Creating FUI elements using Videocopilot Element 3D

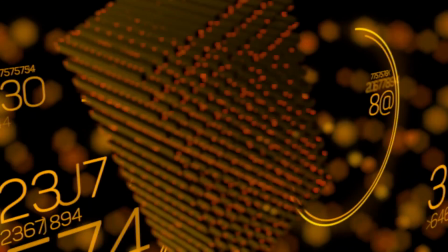0:02 Motion Friend here. In this video I'll be showing you some strategies to create FUI elements using Element 3D.
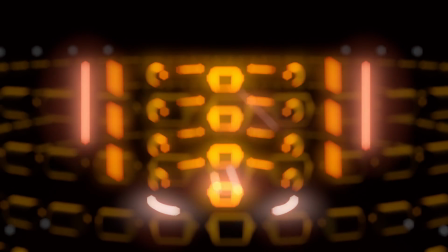0:08 This isn't a click here to do this type video, it's more of a look at the strategies I used to create these 4 examples.
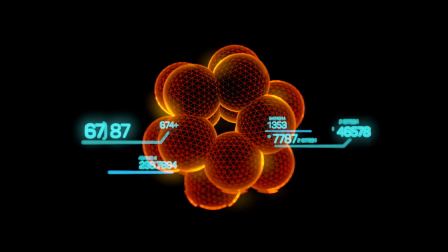0:14 The project file will be in the description if you want to learn how I created them. To create these, I chose only to use simple geometric objects.
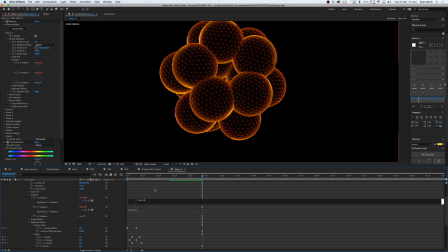0:24 Often I used expressions like ×40 to animate rotation over time. This gives you a more dynamic feel and stops you having to keyframe everything.
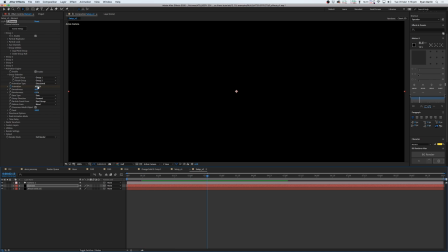0:33 In this example, I'm keyframing the animation engine to animate cloned elements coming on. I feel like there's a lot of room to experiment with this one. You can change the particle replicator to different modes.
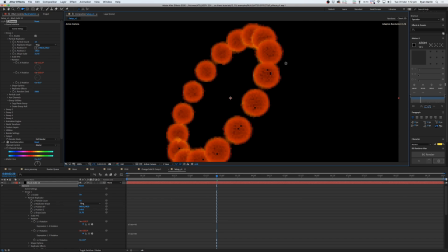0:45 I found ring and sphere to be quite useful in these particular pieces. You can use them to create grids of cloned objects as well.
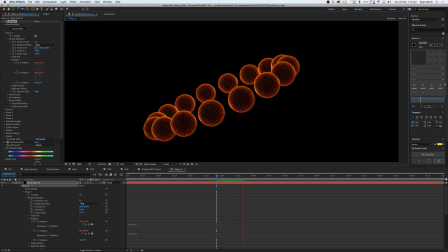0:52 I'm using a plugin called Crossfire Bokeh to get the out of focus areas, though you could use camera lens blur to achieve the same effect.
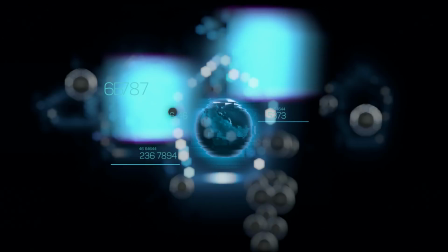1:00 I'm also using Videocopilot Saber to create things like the pentagons in the background to draw a little burst to draw your attention.
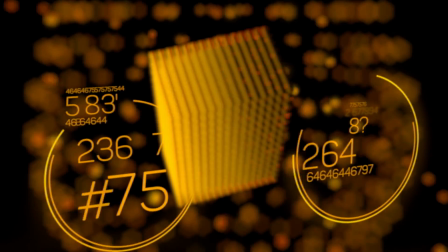1:06 If you like this video, don't forget to hit the thumbs up and hit subscribe.